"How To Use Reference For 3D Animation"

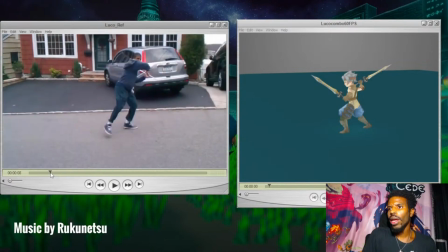So yeah, like I said, like right here,
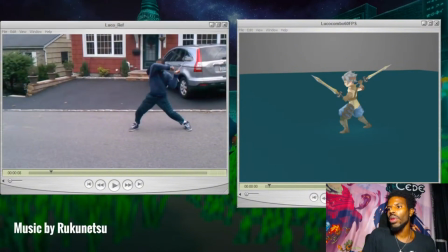another thing you're looking at from our principles of animation
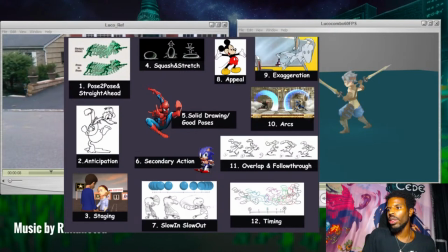is you are looking at, hold on, I think one of these, I think I got, okay, cool. I had two windows up. My bad, guys. All right. So you're looking at solid drawing, good poses, right?
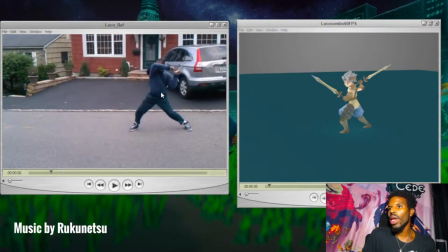So right here on this swing, this one right here, right? So you can see here, actually me looking at this,
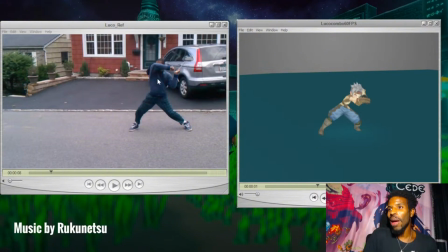looking back on this, I'm like, my pose here is better than the pose that I did in the animation, because the reason why I say so is that there's contrast. And like, if you were to silhouette this, right? I don't think you would exactly know what's going on if you silhouette it.
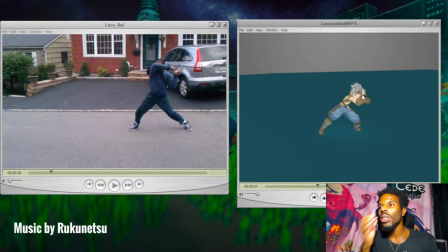Like if it was just black and white, you should be able to silhouette your poses and be like, oh yeah, like this character is about to swing something. So right here, I'm looking at the solid drawing pose and good posing.
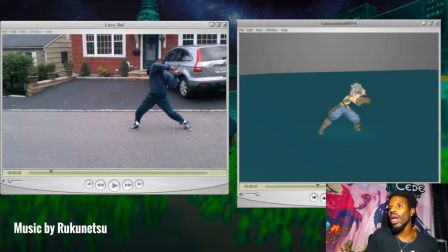So here I'm looking at the asymmetrical legs, right? I'm looking at how this one's bent down and goes out, how this one's bent down and forward like that, what my spine is doing,
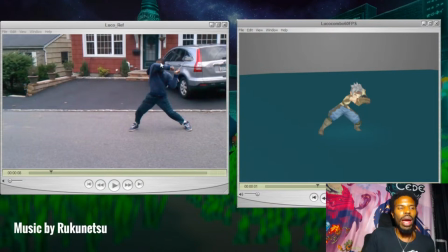And we also have something that's called line of action in drawing. So with the line of action from my head to this foot, to the bottom of like right here where the toe is, what the line of action is doing. What the line of action is doing from here down to this foot up to the head. And what the arms are doing.
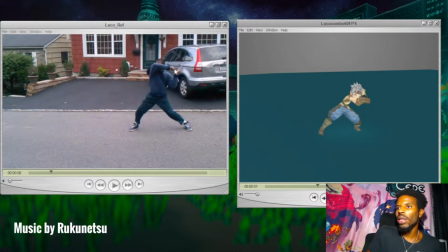If I was a black and white silhouette myself right now, I'd be like, oh yeah. Like I said, about to swing something. But anyway, that's another thing you're looking for. Is you're looking for the poses,
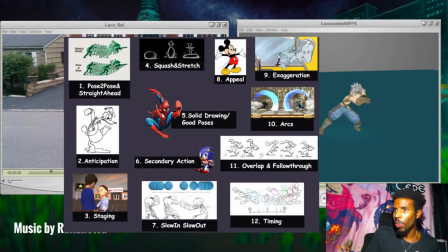and you know, from there you'll be able to exaggerate the pose, like right here with Bugs Bunny.
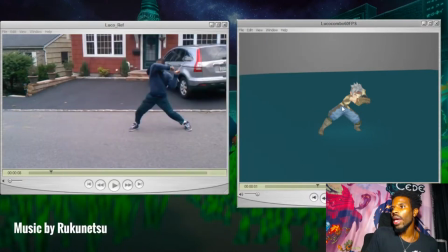You'll be able to exaggerate that. So for him, I could have like maybe broken his spine a bit, you know. That's something we do a lot in animation. We'll break limbs to sell a pose or to sell a hit or anything like that.
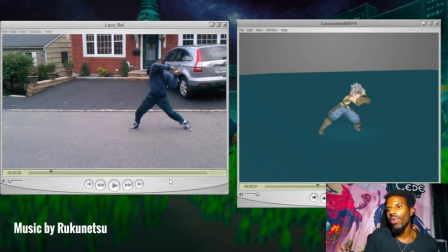So that's another thing that you want to look for in your reference, or that I look for when I'm recording reference. So let's go through this.
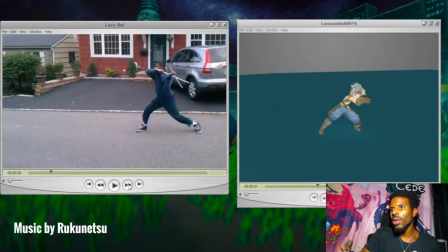Whoop, whoop. Once again, swing happens, right? And I'm looking at, okay, on contact, this foot is still in contact with the street. Look at that line of action from the head down to this foot.
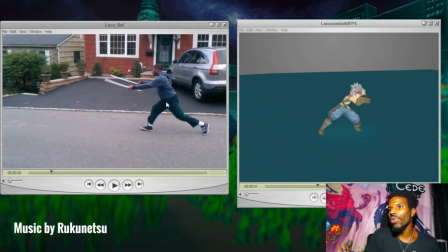Boom. Same thing, line of action from this knee bending down to this foot, up here to the head. And then you have the arms from here to the head, arms out, boom, boom.
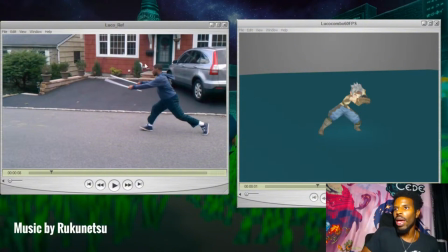From here to the legs. All of that stuff is what I'm looking at. And I say, oh, okay. When the follow through starts happening, my center of mass from the swing, my arms swung. And from the swing of my arms, it's carrying my body forward.
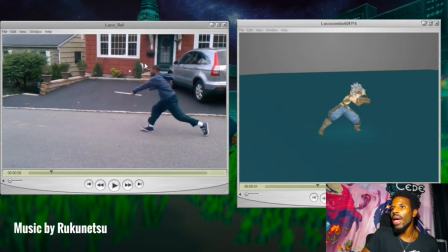My body, my center of mass is following through after the arm swung.
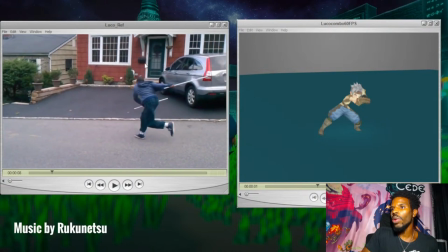Following through. And then look what that arm is doing, right?
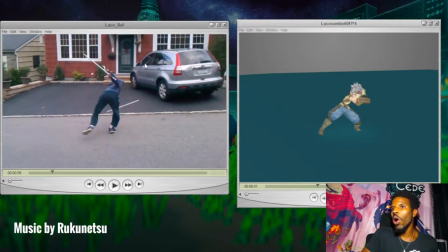When I swing that foot over, the arm, and this right here is anticipation.